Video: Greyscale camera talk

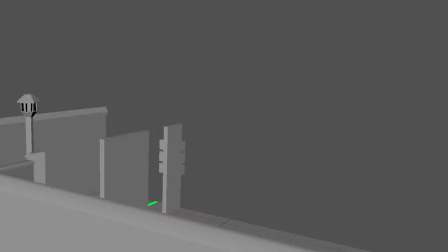(0:00)
Okay, so what you see in front of you is my Greyscale basic edit for my piece, and the main use of this for me is to, for one, have a kind of accurate remake or representation of my scene in a 3D space,
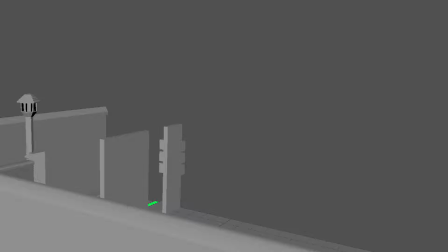(0:16)
which I can then use camera tracking or camera movements in order to plan out my shots and scenes for the actual shoot, as well as seeing how the mocap data will interact with the environment. And just before I hit play, I want to clarify that most of this is going to be from a first-person perspective,
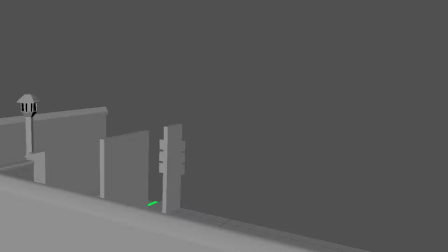(0:35)
from a drone sort of point of view, which is going to make it very difficult in real life to try and recreate these shots. But with something like a dolly maybe, or just handheld camera movement, I may be able to get some of the shots that I want. So I intend to get the movement shots just in handheld mode,
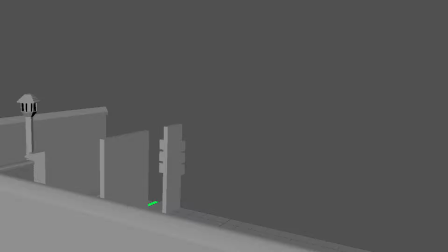(0:53)
and then swap to a tripod to get some of the like plated shots that I can add more animations and effects to. Okay, so hitting play here, what I intend to do from the start is have a pan down shot.
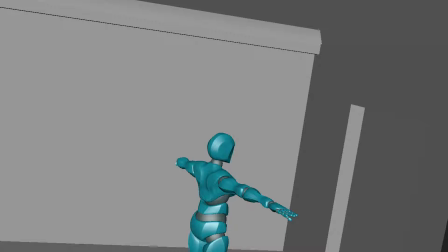(1:08)
So I'm just going to pause the clip. It's going to be quite difficult to get this shot from like a camera point of view without it looking shaky and kind of crap. So I intend to kind of use the technique of image mapping to make a 3D object or 3D scene and then map
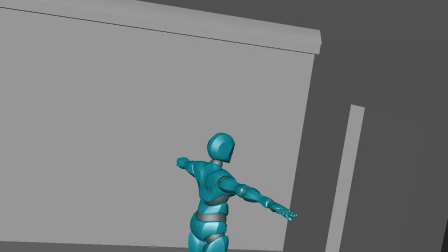(1:25)
the camera to this scene and blend the image down so it looks like the 3D space made from an image was real.
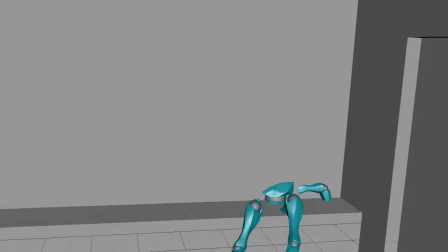(1:36)
Going back to the clip, here you can see a set down like view of the model.
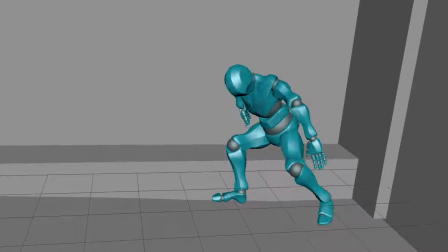(1:41)
So this is where I'm going to swap to a tripod view to get these sort of pans and look around.
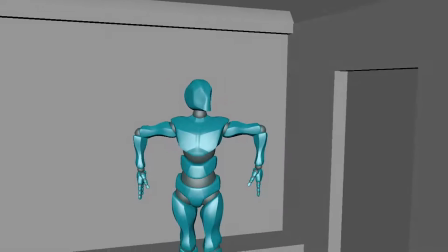(1:47)
They're going to be essentially a very clean, just going to pause the clip,
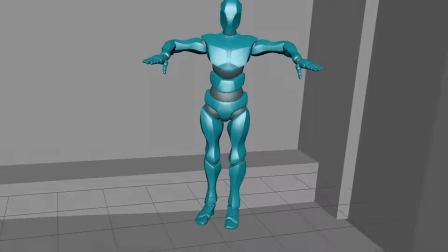(1:51)
going to be a very clean sort of pan with the camera so I can get some nice tracking in the shot.
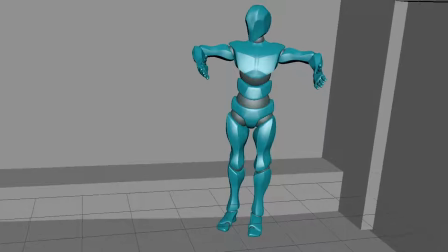(1:56)
It's nice and locked off.
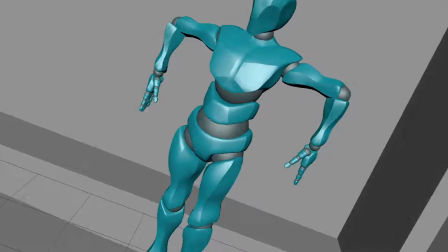(1:58)
Moving back to the footage, here you can see the camera essentially moving around to an over-the-shoulder shot after it's looked up and down.
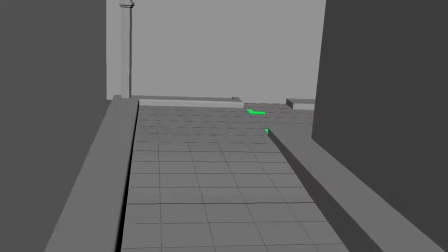(2:06)
This is probably one of my favourite shots in the scene, or in the film so far, but I'm not quite sure how I'm going to represent it.
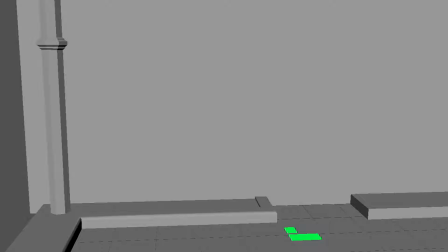(2:12)
I'm just going to pause. I'm going to represent it in my actual camera shoot, but I'm just going to get the camera when I'm recording to move to the side, and then as you saw the camera points down and moves up. This kind of represents like the movement of a drone. It's looking down to move forward,
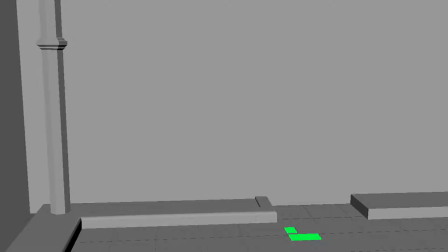(2:31)
because obviously if it was a real drone the fans are at the top and it'd need to sort of tilt down to move forward, if you get what I mean. So after this, the drone gets to the top of the street after it's moved round,
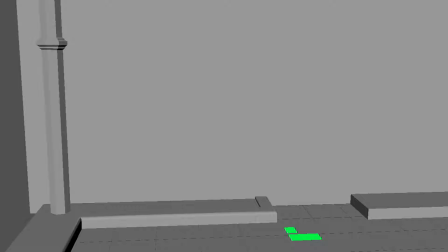(2:45)
and I'll obviously add the mocap data or the character in to try and gather over the shoulder of the shot that I had before,
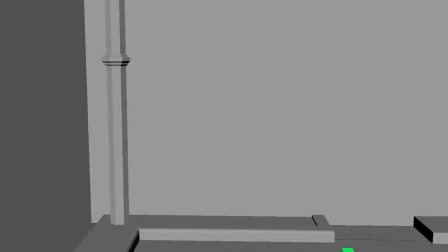(2:51)
and it's just going to have a look around the scene, check out its surroundings, and then move to a standstill.
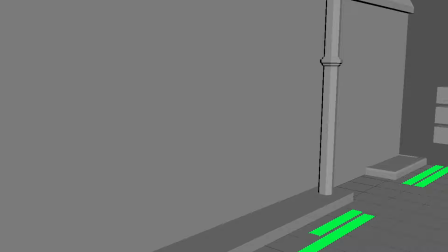(2:57)
I'm going to pause. It moves to a standstill, where you get to a very intense camera move.
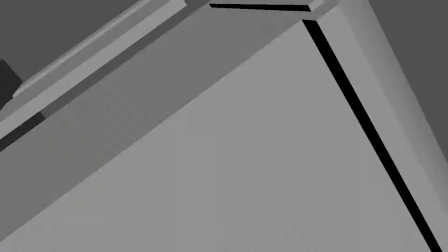(3:03)
Now, I'm probably not going to be able to get this in camera move in real life,
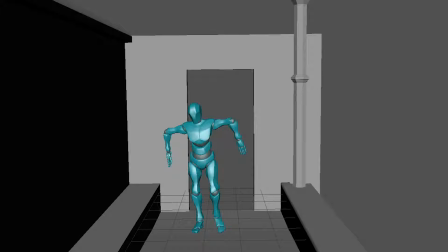(3:07)
so instead I'm just going to move it to another locked off shot on a tripod, which I can like slowly pan to the side to. This allows me to track some more data into a shot quite easily, as well as just making a clean transition from a sort of free cam
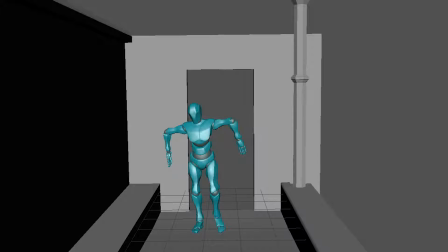(3:23)
to a tripod without it seeming like overly rigid or abrupt. So after the camera's finished moving, I'm essentially just going to slow pan backwards with the camera, or maybe even use a zoom on a tripod with a slow tilt down, just to show the character moving up the road,
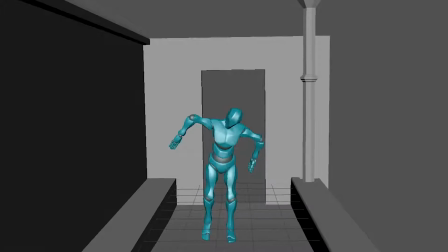(3:42)
as well as getting some more of those tilts and pans in. Just ignore the character's hands at the minute.
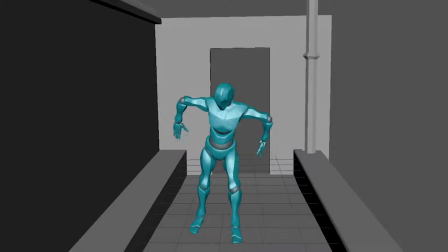(3:48)
I haven't bothered fixing them right now.
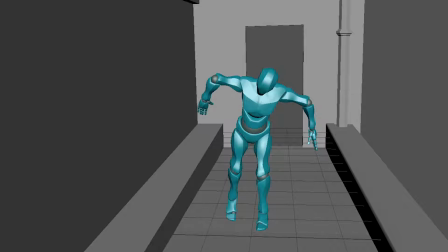(3:50)
I'm just going to pause because it's obviously just a Greyscale simple edit, but that's something I need to change with an animation layer in my Maya project.
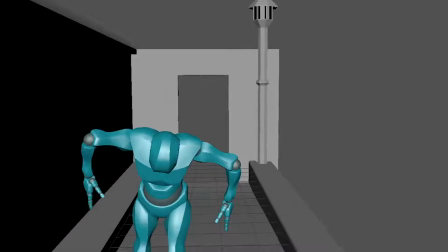(3:58)
So after we've watched the character move up the hill, we then pan back round.